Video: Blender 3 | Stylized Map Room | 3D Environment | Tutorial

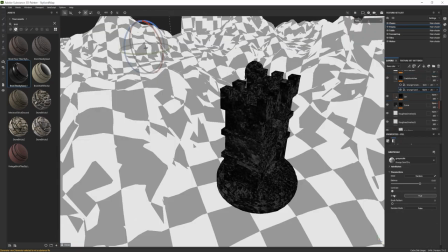28:47 Then once I was done with that, I basically realized that just having metal pieces, metal pawns within this type of terrain wouldn't look quite as nice,
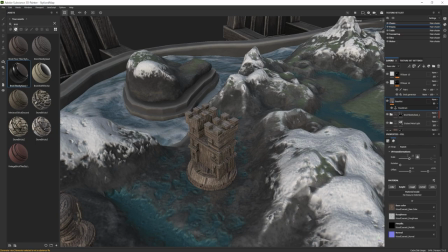28:55 as the terrain itself is a little bit too complex at the moment and those simplistic pieces just stand out too much.
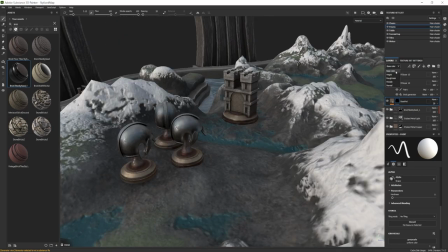29:01 So what I ended up doing is for the castle, I ended up making it look more concrete.
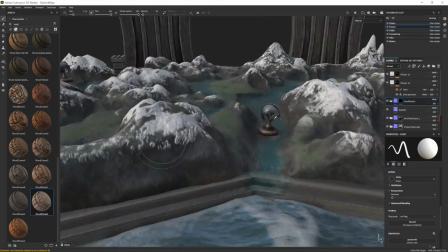29:06 I gave it a bit more of a wooden type of a gate, which ended up looking quite nice.
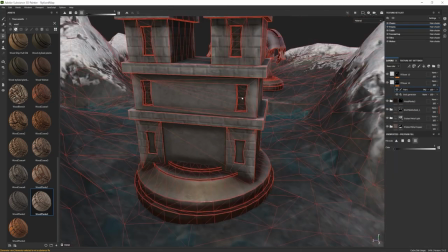29:12 And I also removed the brick areas from the windows as well.
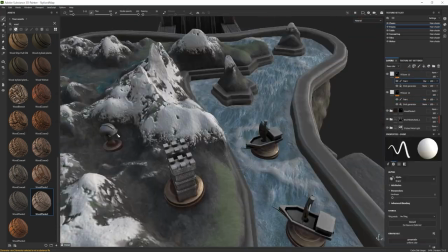29:16 Then once I was happy with that, I also ended up changing the base of the pawns, the way the metal looks.
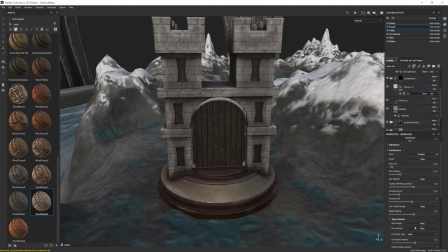29:23 I ended up making it look a little bit more of a bronze look, which turned out really nicely for this piece.
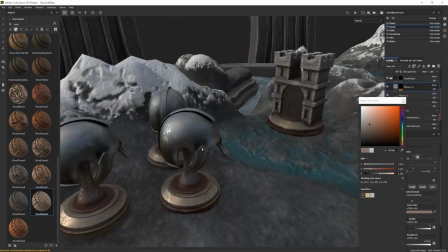29:30 And then once I was done with that, I ended up changing the way the pawn base it looks.
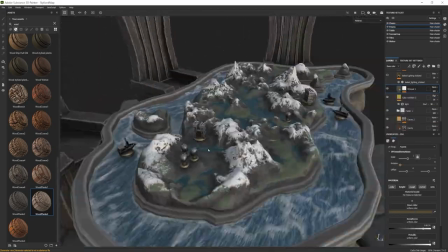29:35 I ended up making it look a bit more golden, which helped us to break off the surface, break off the overall aesthetics,
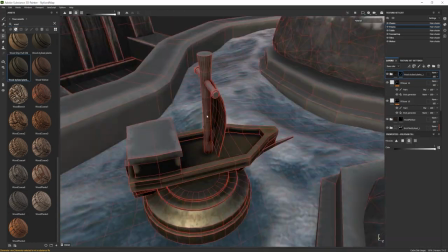29:42 the visuals of the terrain, as it was more of a color variation within this overall piece,
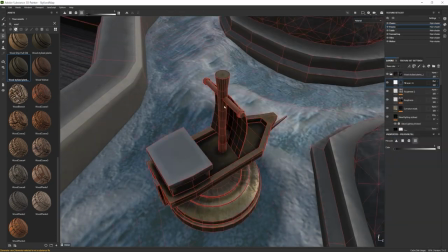29:49 but it still kept within that design, that aesthetic of the environment.
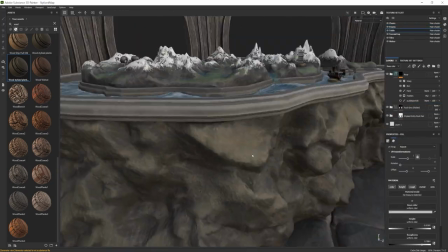29:53 So once I was happy with that, I ended up also switching up a little bit more of the boat materials as well.
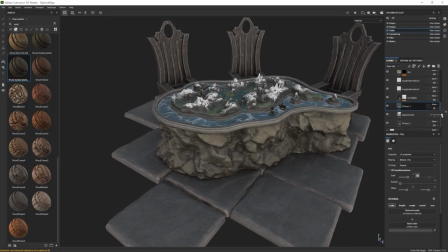29:59 I ended up making the boats a bit more wooden, but I didn't end up using that same material I had for the chairs.
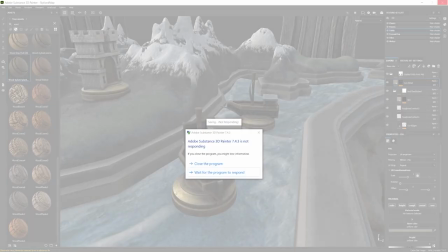30:05 Since it was actually too detailed, it would have looked a little bit more too noisy in regards to that texture.
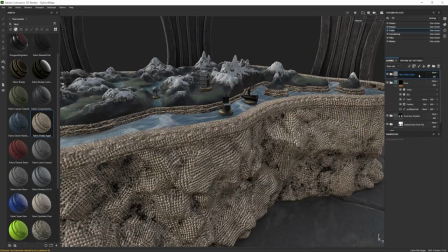30:12 By having just a little bit of that wood grain combined with a simple brownish tint,
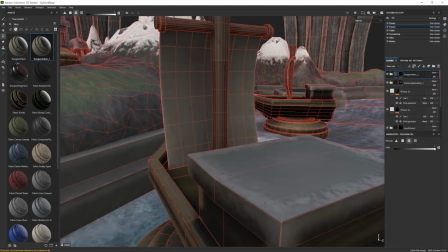30:19 it helped us to get a really nice type of a wood for those smaller pieces.
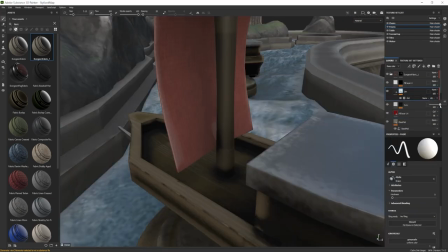30:23 And of course, as for the sails of the boats, I made use out of a basic fabric from within Substance Painter and
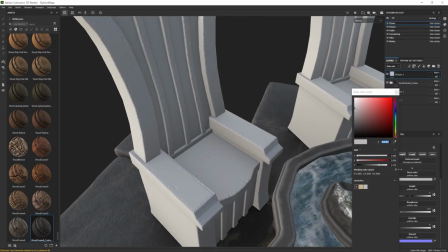30:30 ended up just getting a dirt generator to make sure that the sail is a bit more highlighted in regards to each shape.
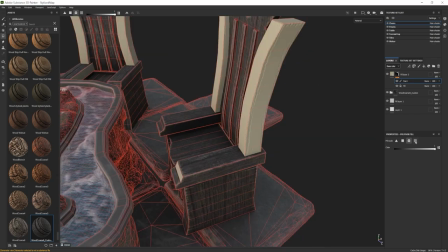30:37 And once I was happy with that, I ended up just going around the entire environment, the entire scene,
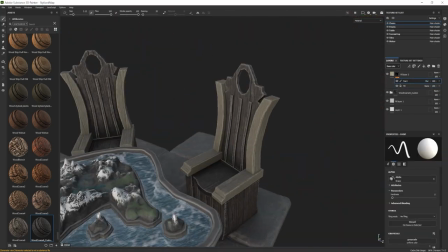30:42 and trying to figure out how else I can enhance the visuals of the entire environment.
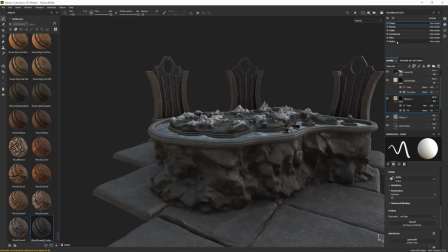30:47 And I ended up going back to the chairs real quick just to break off some of that material. I ended up applying another fill layer to it,
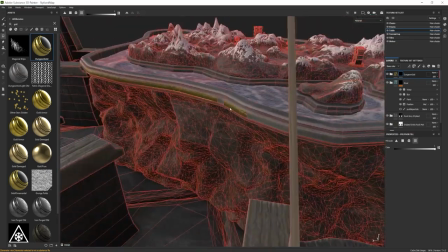30:54 which also lowered down the normal values of the texture just to again
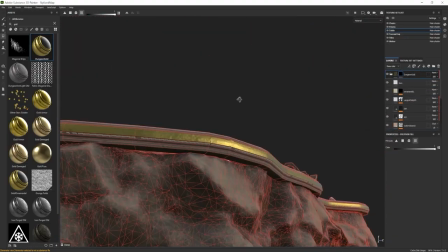30:59 change up the material and make it look the edges to make it look a little bit more smoother,
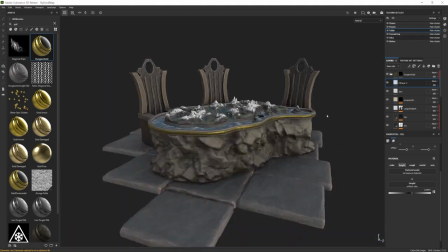31:04 basically. And with that done, I went ahead and added a quick ring to the side of the platform,
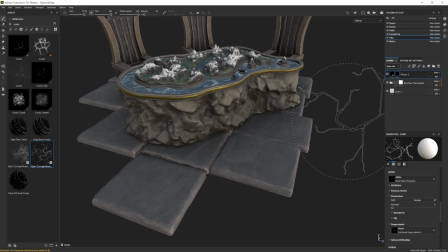31:09 and I wanted to play around a little bit with how the tiles look as well.
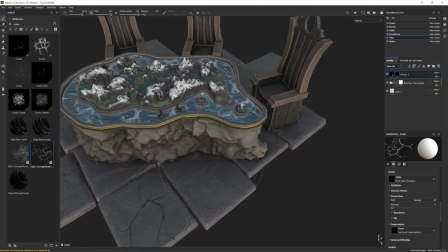31:15 So I ended up just making some cracks within them using a simple brush alpha, and it looked quite nice overall,
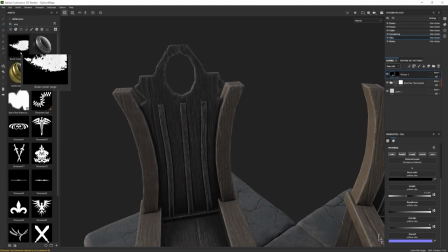31:23 but it just took away attention, the focus of the centerpiece.
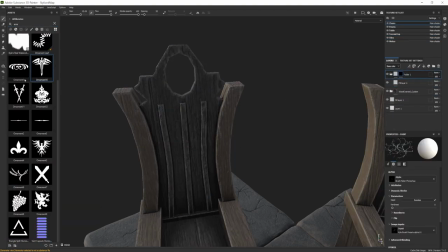31:28 So I ended up actually removing most of those tiles, most of the damage from those tiles,
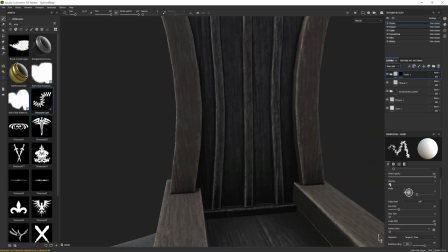31:33 and made use out of it only for one area, which all in all, I think it turned out quite all right.
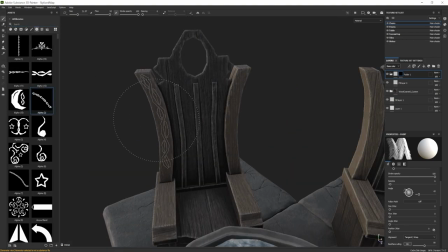31:39 So once I was done with that, I figured that I'd play around with the decorations for the chairs as well.
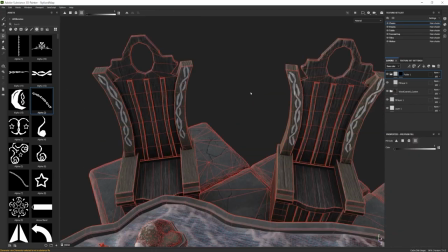31:45 I added a bit of a decoration, some ornaments for the side of a chair.
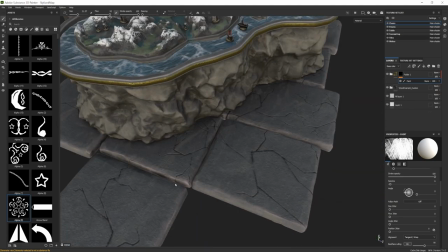31:52 And yeah, once I was happy with the entire environment, all I had to do is just export everything out in 4K resolution for the textures.
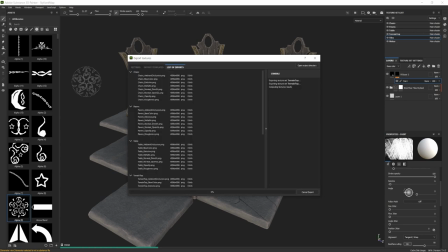31:59 And then we were basically ready to move on to the environment setup within Blender software.
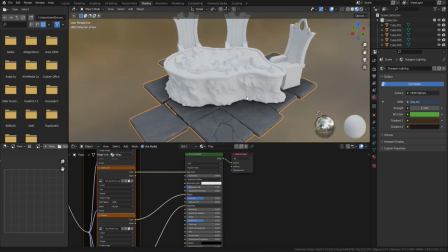32:04 So here we are back in Blender, and the first thing I'm going to do is bring in all of those beautiful textures that have been created.
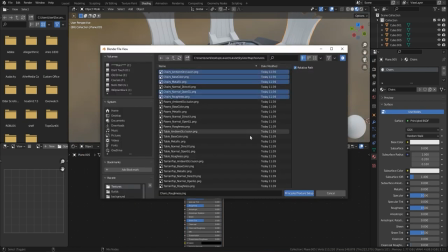32:09 And then what I need to do is set up my lighting. So all the textures are in now. Let's now bring in our first lighting.
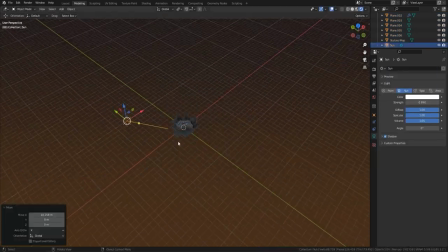32:17 So I'm going to bring in a sun as I always do, and then just change it as we go along.
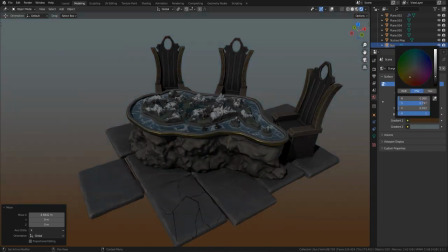32:21 Then what I'm going to do is just change the HDR gradient background just to get something that I think works really well.
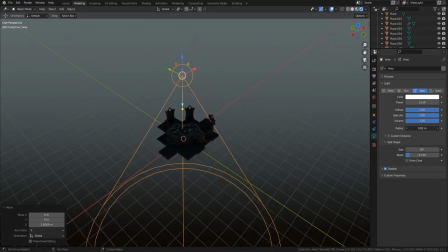32:26 And now it's time to think about how we're actually going to light this. Now the central point, of course, is the actual map.
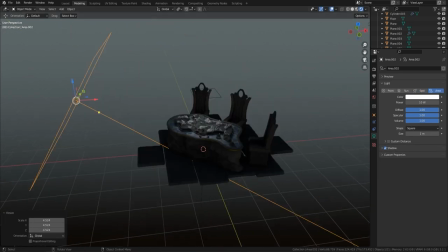32:32 So how do we light that? Do we light it with a spotlight, an area light, or something like that?
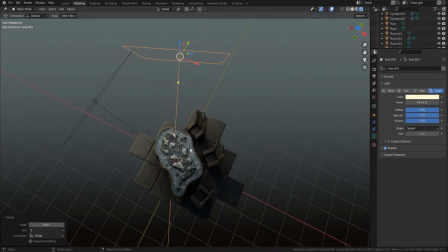32:36 Once I've done that or got it something that I'm actually happy with, then I'll bring in the rest of the lighting.
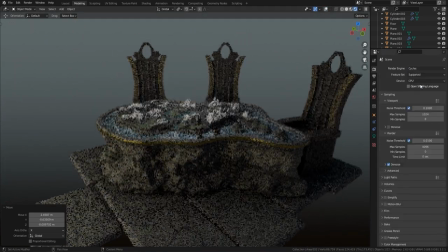32:42 Now, the problem here is that I want kind of focus onto the map and the rest of it to be kind of, you know, spooky even,
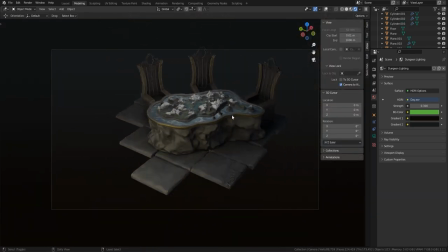32:49 kind of in the background. So that's the actual look I'm going for.